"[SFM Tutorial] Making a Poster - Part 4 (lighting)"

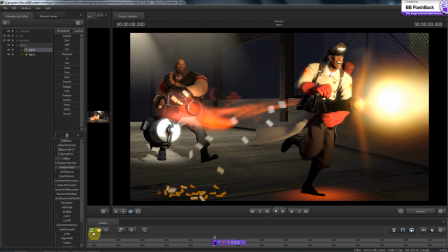[12:26]
If I bring the radius back a little bit, those will start going away. Actually, if I bring the radius all the way up, it should go away completely. But yeah, you start getting these artifacts here. Probably not going to bring it up quite that much.
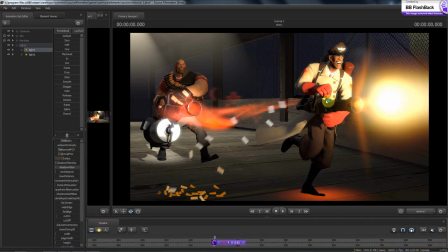[12:43]
Bring it somewhere around there. If it's a little fuzzy, that's fine, because, you know, this guy is moving after all. So, not terribly worried about it. Alright, so let's go back over here and finish this light up.
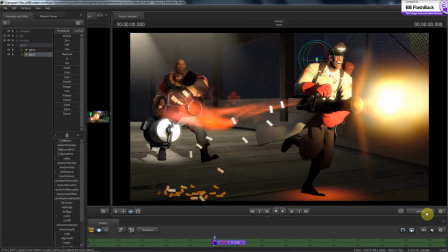[13:01]
Oops, didn't want to do that. No, there. This viewport.
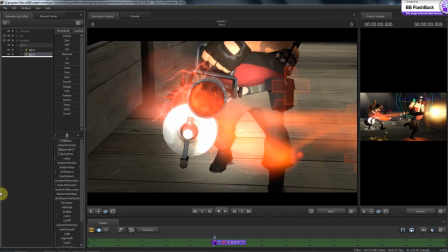[13:07]
Alright. So that's pretty much where I want it. Same thing, we're going to crank the attenuation up. We're going to drop the shadow filter size. The radius is going to be up pretty high on this one.
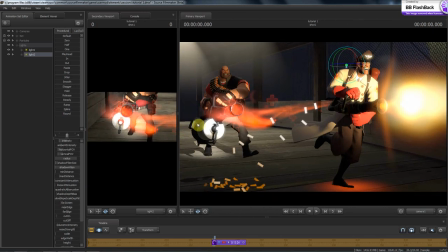[13:19]
We're going to make this one pink. And the reason why we're going to make this one pink is because that's pretty much what color the metagun beam is.
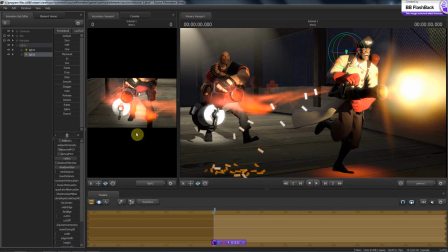[13:27]
I want this to be reflected light from the metagun, so we're going to drop the intensity down. Something like that. Come down here, we're going to drop the green way down, and we're going to start dropping the blue, and that'll start making the light more pink.
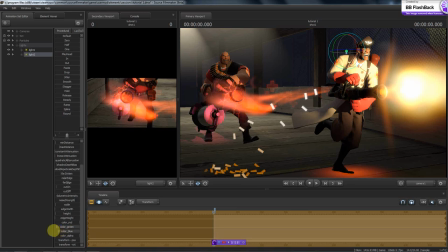[13:48]
And what I'm looking for is a color that's pretty similar. Drop green. Let's just take green all the way out. Looking for a color that's pretty similar. It's probably too much, so start bringing the green back into it.
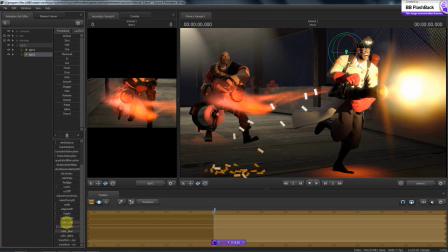[14:05]
And maybe start dropping the red down. That looks pretty good.
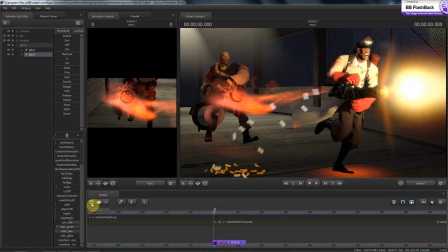[14:12]
So we'll come back over here and we'll just render it. And too much on the radius.
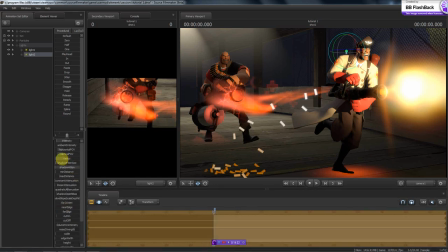[14:19]
So we'll come up here, we'll drop the radius down to about half.
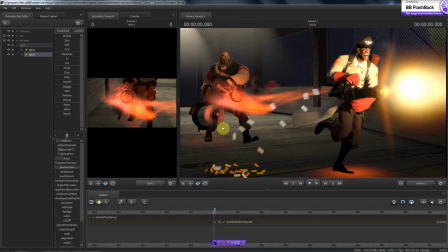[14:25]
Come back and look at it. That's pretty good. Bring the intensity back up.
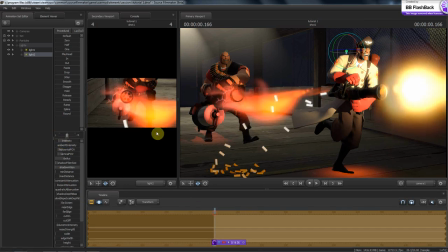[14:31]
One of the things you got to remember is when you're bringing the radius and everything up like this is that it has a tendency to make
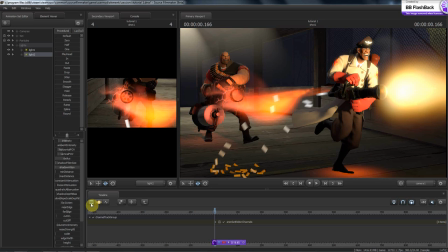[14:41]
the image darker, which it's trying to do. So that looks pretty good. That's about what I was wanting.
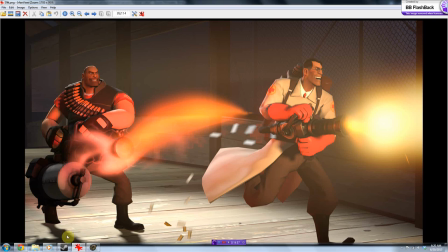[14:52]
I think in this one I made it too bright, and plus there's no hitting on the ground. So,
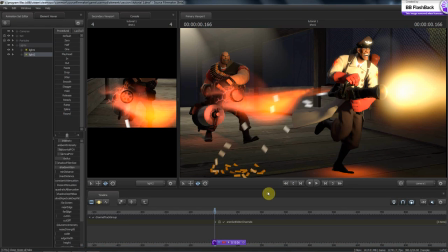[15:00]
wrong one. There. All right. So we're going to leave it like that. We're going to come back in here.
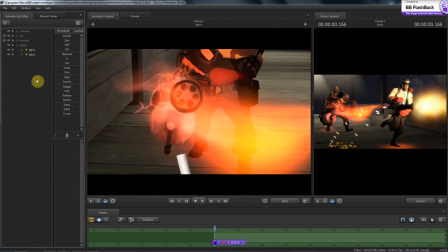[15:07]
And that light's done. We're going to make a new light. Actually, just delete that. I want to copy this light and paste in another one.
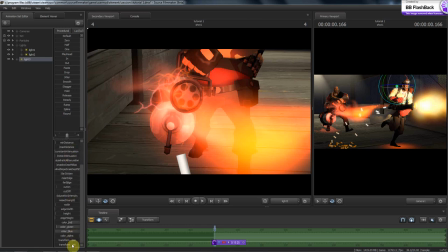[15:21]
And what I'm going to do is I'm going to come down here and see if this will work. I want blue is Z. We can do it in screw it. We'll just do it this way.
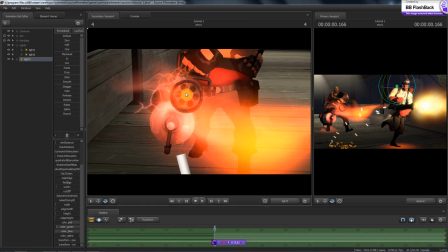[15:39]
We'll take this light. No, we'll get the wrong light. Never mind. Okay. We're going to take this light.
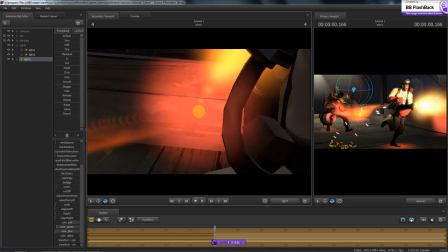[15:52]
And we're going to come back here.
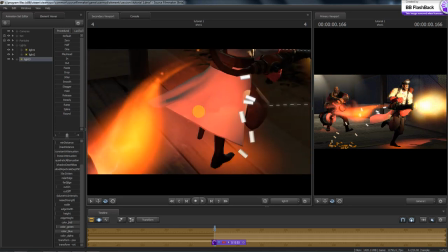[15:57]
And
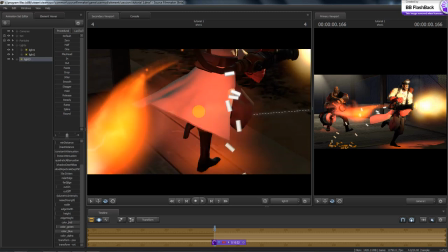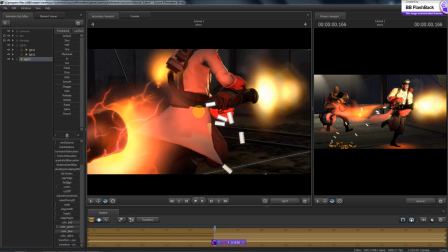[16:04]
somewhere around where the muzzle is, something about like that, we're gonna make this sort of be a bounce light
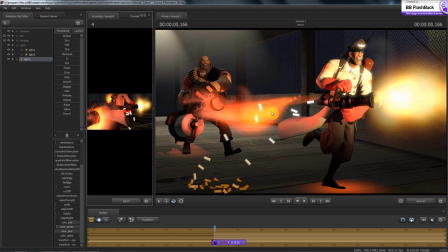[16:19]
so that it looks like this particle is actually making light onto him. We're not going to make it quite that bright, so we're going to bump the intensity down just a bit. I don't want a whole lot, I just want kind of a hinting of it.